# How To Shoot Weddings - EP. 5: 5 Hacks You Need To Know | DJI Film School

Five gimbal hacks every wedding videographer needs on the RS2.
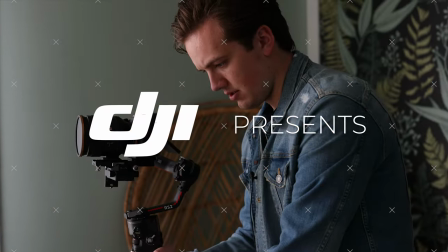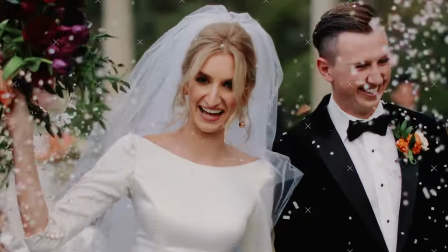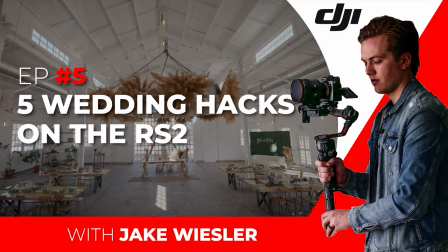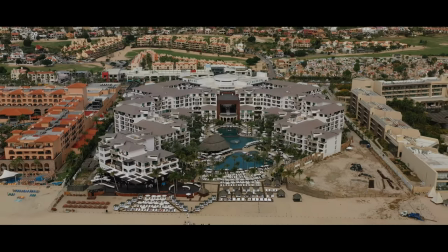Weddings are super fast-paced from one event to the other, so anything you can do to speed up your workflow makes a huge difference.
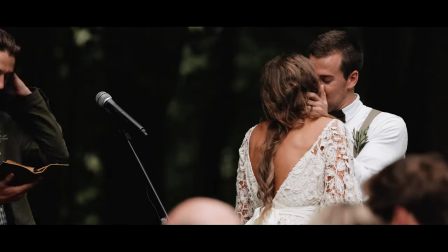These five hacks are things I've implemented into my workflow to save me a lot of time and create a much better result for the couple.
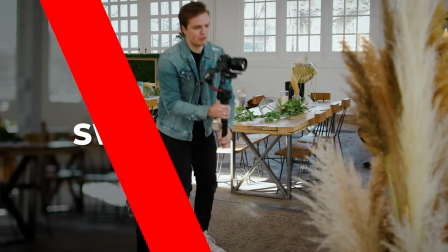Hack number one is sway, don't step. Stop trying to do this when getting your details, and try this.
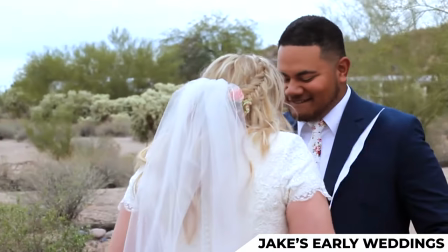Get in a comfortable squat so you're nice and balanced. Frame up your shot, and instead of stepping around, just put on a tight focal length and sway left and right like so.
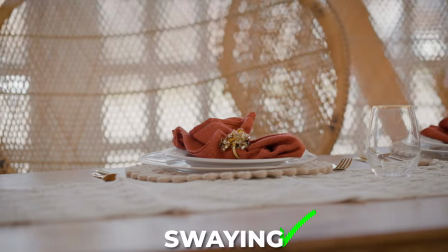I'm only moving the camera 12 to 18 inches left and right to get that perfect shot.
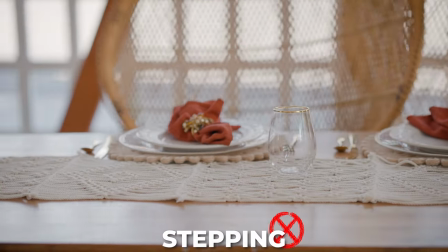And because I'm squatting, I'm very well balanced and there's no disruption to my balance, like lifting my foot up and putting it down because I'm very grounded to the floor.
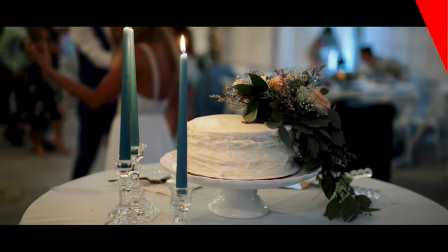I'm very stable and controlled and my shot is a result of that. Hack number two is to add movement.
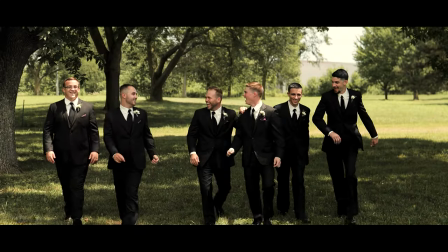Adding movement to any shot just helps bring the shot to life, whether that's drastic movement or just subtle movement.
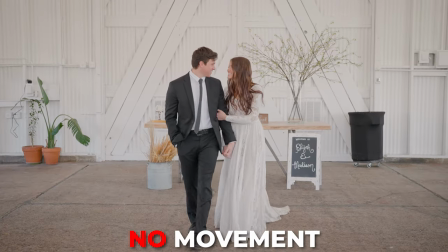Here's a static shot of the bride and the groom walking towards the camera.
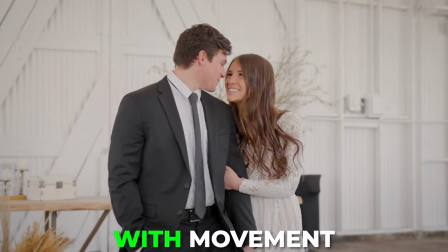And here's the same shot with movement.
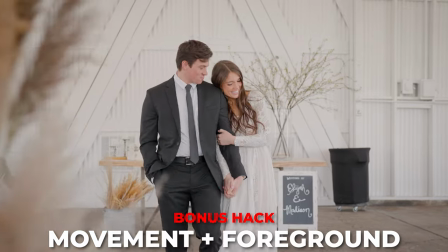Much better. And a bonus hack, glide past something to create depth. It really helps separate your subject and bring your shot to life. Hack number three is using an extension pull. Now, something kind of fun I like to do is attach an extension pull to the bottom of my gimbal.
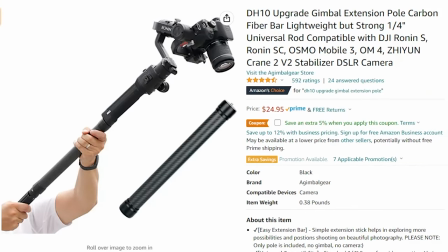This is the DH-10 gimbal extension pull from Amazon. It's a very cheap accessory and can do some pretty cool results. So all I do is detach the tripod from the bottom of the RS2 and attach the extension pole like so And you can even put the tripod back on the bottom if you want just some more grip Now it only gives you an extra foot maybe a foot and a half So for this shot especially it has a really cool atmosphere right and it'd be sweet to fly a drone through it But we're not going to do that so instead to kind of get that same POV We're using this extension pole lifting it high in the air and grading some pretty cool movements with it millimeter, which is about a focal length that you use on a drone. All right, so first let's show you this shot without the extension pull, okay?
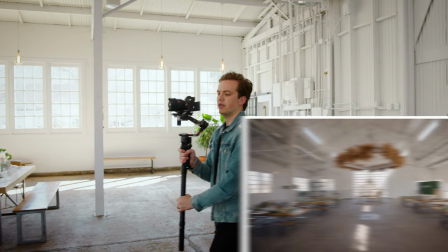We'll just do a subtle push in here pretty fast.
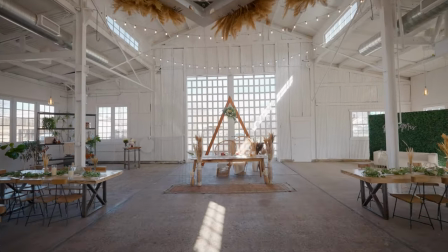Again, it looks great. This isn't to say that you can't not use this. This is to say, here's a fun little hack to improve or add a new dimension to your shot.
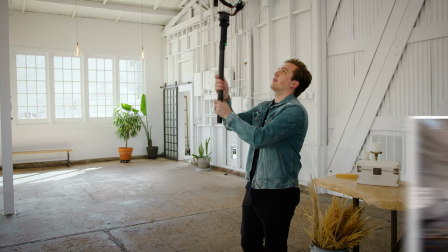So this time, I'm going to start way up here and then bring it down. Here I go.
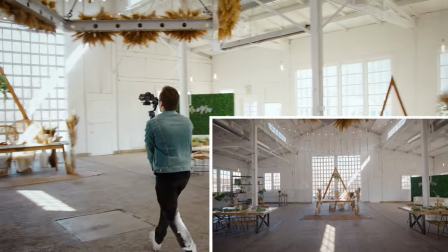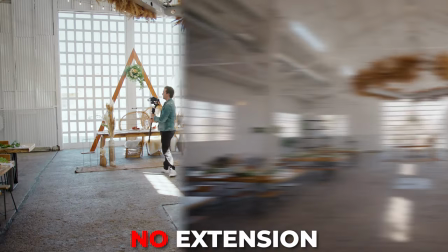Beautiful.
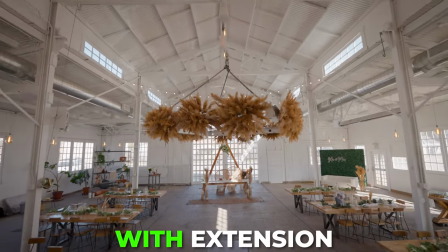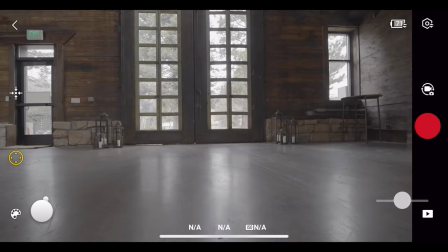Hack number four is the remote joystick. Using Raven Eyes and the Ronin app, I can actually control the gimbal from my phone.
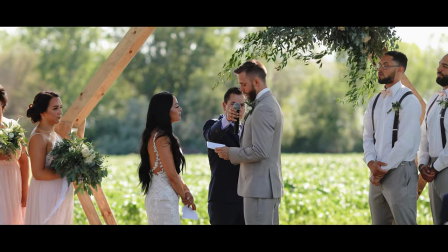And honestly, I didn't think I'd use this feature a whole lot, but it's become a crucial part of my workflow. When I'm shooting a ceremony, I like to have one camera capture the entire ceremony at length.
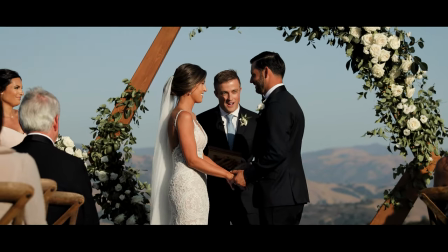And so what I usually do is have one camera just sit down in the center of the aisle of the ceremony on a wide lens to capture the entire ceremony scene from start to finish.
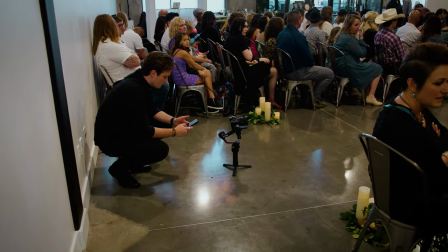It's out of everybody's way and it looks great.